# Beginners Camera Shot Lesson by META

Hi, I'm Coach Crystal, and welcome to Meta Saturday Seminars. So today we're going to talk a little bit about the types of film shots. This is a basic introductory aspect of the filmmaking process. So let's begin with focusing on how we can create a story by the types of shots that we use. How do these shots contribute to the storytelling? So the first type of shot is a close-up shot, otherwise called CU.
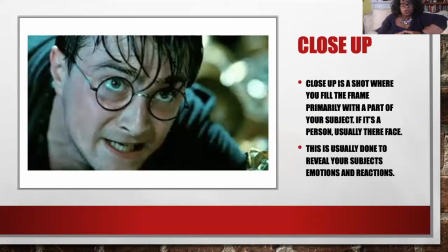We tend to use a lot of abbreviations when it comes to different types of camera shots. The close-up is a shot where you fill the frame, primarily a part of your subject. If it's a person, usually their face. This is usually done to reveal your subject's emotions and reactions, which is typically about a little bit from the head to the very top of the shoulders that I would say the next shot that we'd want to go to is a medium shot which is what you are doing right now looking at me so if you get a medium shot a medium shot is typically from the head to the upper shoulder,
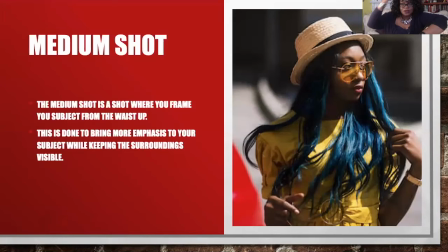actually to a little bit right about here, as you see in this particular shot. The medium shot can be from your head to a little bit lower than your about your mid-chest,
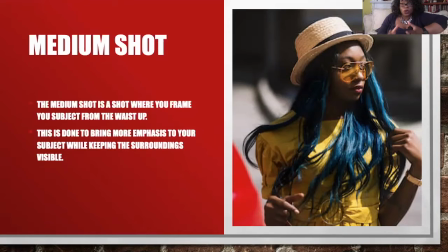or it can be from your head to your waist. The medium shot is where you frame your subject from the waist up in this particular shot, and this is done to bring more emphasis to your subject while keeping the surroundings visible. The type of shot that you see of me right now is what we call a bust shot. So we have two types of medium shots. We have a bust shot, which is the one that you see right now,
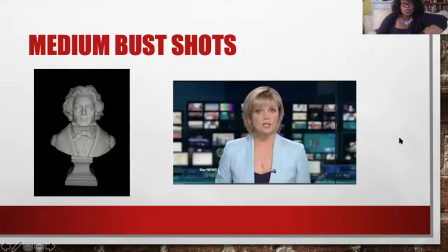and then a medium shot that is from the head to the waist. The medium or bust shot, just like I mentioned. This shot is typically done often in news that gives
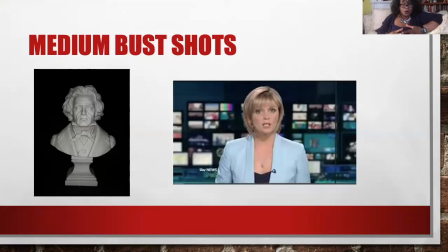enough emphasis that you're not tight on the anchor space, but gives us a little bit of room at the same time. It's still a very personal type of shot. Something similar to that type of shot you've often seen in Western films is called the cowboy shot.
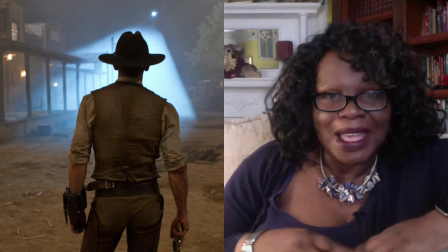It's that classic shot that we see from behind the cowboy.
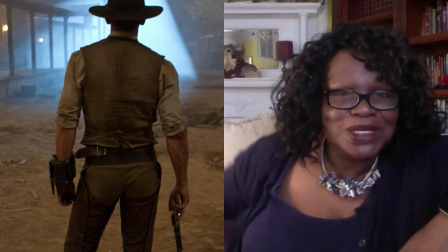And it usually is right to the top of their head or the top of their cowboy hat to about right about where the back of the knee section is. And that is the classic cowboy shot. Look for it in lots of films. So many films pay homage to the cowboy style of shooting in cinematography. And another type of shot that is fun to play around with is the POV, the point of view shot.
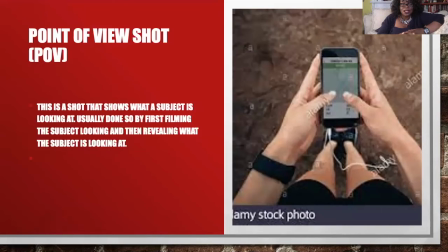Point of view shots are really fun. This is a point of view shot, and it shows what the subject is looking at, usually done by first filming. And the subject is looking and then revealing what the subject is looking at.
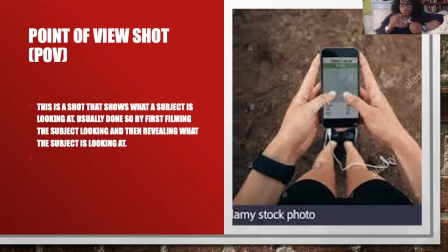So it gives a perspective, This is the camera over someone's shoulder, more than likely getting that shot to make it look like the character is looking at their phone. Similar to the point of view shot would be the over the shoulder shot. An OTS shot shows you,
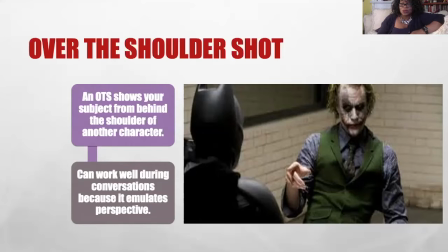shows your subject from behind the shoulder of another character and can work well during conversation because it emulates perspective. So in this particular shot, we get the sense that Batman is interrogating the Joker.